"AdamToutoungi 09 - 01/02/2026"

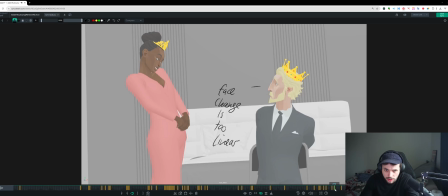16:42 And, I feel like you can get more preparatory
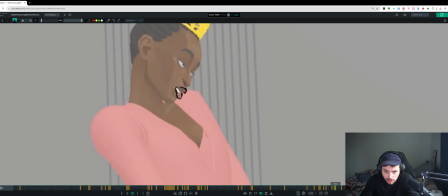16:48 forward pushed lips for this of as well. Like we're anticipating that as soon as we come out there, and then of, we can pop open into the vowel open.
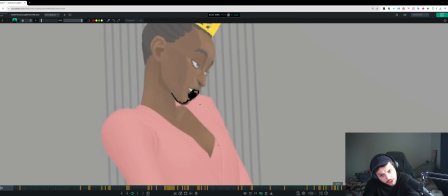Like we can just pop into this more.
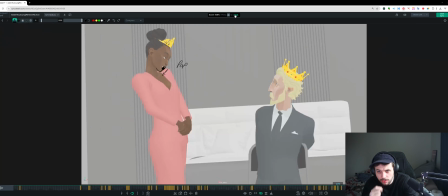17:19 Cool. And then this guy, I wonder about him.
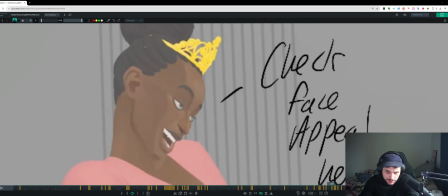17:25 In general, the appeal on this phase, actually, I'm gonna comment, is I feel like it's lacking in this area. I wonder if they have eyelash controls, if there's a way to exaggerate that. There's something slightly just unappealing about her in this, design-wise.
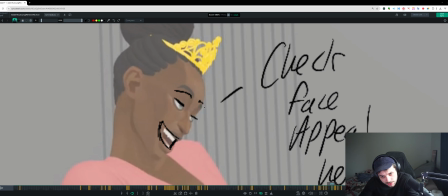17:41 I wonder if it's the brows need to open up more this way. The nose, this part of the nose looks super thin. I don't know if there's something going on in the controls. Just feel like there's some way to design this pose for the face better.
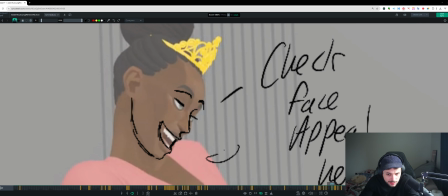17:59 So there's something to dig into. Maybe we need to turn the head slightly more to camera to help with it.
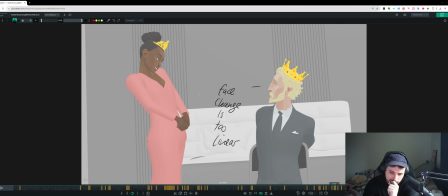18:04 Something to think about. We can look at it in the scene in a sec. Cool, now let's look at this guy. I feel like this move is too linear. And there's not really anything necessarily leading it. The whole face goes kind of at once.
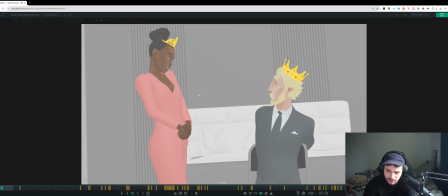18:22 I mean, the mouth actually leads it, which feels a bit strange. I feel like the eyes should lead. Just get the eyes much snappier. Get that wider there quicker, and then you can drop the mouth. Another idea is maybe gritted teeth, but I quite like the that you're going for,
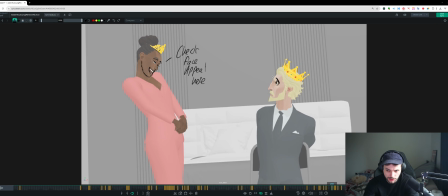18:41 but I think it's just that general spacing is too even to get into that, so you got to watch out for that.
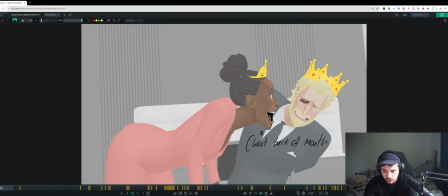18:48 Here, the mouth, I think you can cheat the back of the mouth so that you see it behind. Right now it feels a bit too tucked. It'd be nice to see that backside flesh.
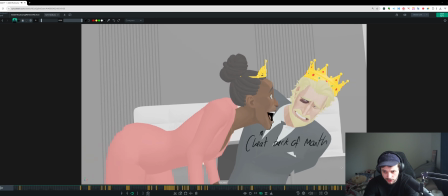19:03 And then the mouth corners through this section feel a bit off. End of time.
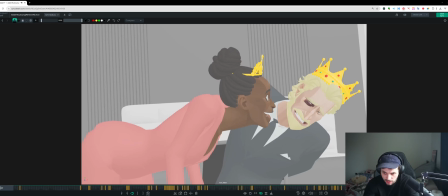19:10 I feel like there should be like a slight arc to the mouth corners. And then also you're kind of going wider on the mouth corners here, even though from is the next, even though the R is the next thing the corners are going to demand attention from.
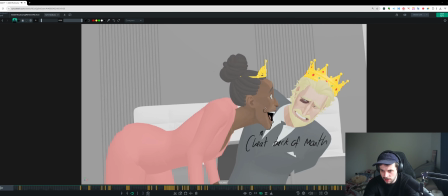19:26 It's almost like you need to go round and in,
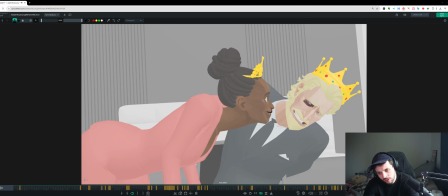19:29 and then continue going in for the M and the TH. The corners kind of can be anywhere for those shapes. And then you can get into that nice F. Not drawn it very well.
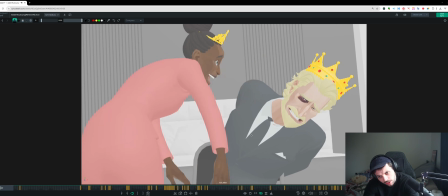19:46 Cool.
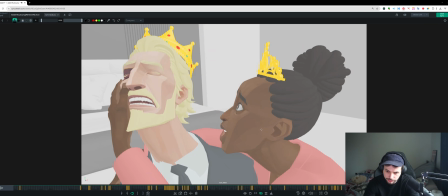the out feels late and it's probably too even. And also I feel like your lips start to push forward, but we need to track the overall kind of forward and back of them through here a bit better.
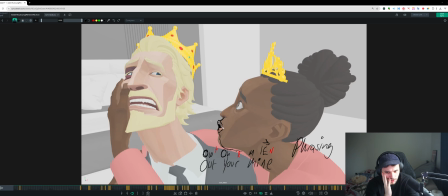20:03 And in general, your phrasing feels a bit off. The real shapes you need to hit are this one.
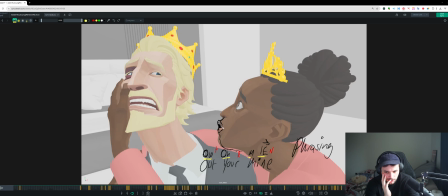20:16 So you go for an OW kind of ow, which is like a tight, it's kind of like what I've drawn here, so tight, very tight, narrow shape. And then you can go into like a more natural
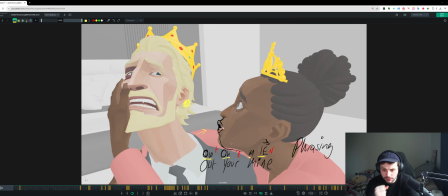20:33 like open version of that, which is like the normal O. And the T and the R here kind of are in-betweens, so we're not too bothered if that's just the tongue. And we go straight from the open.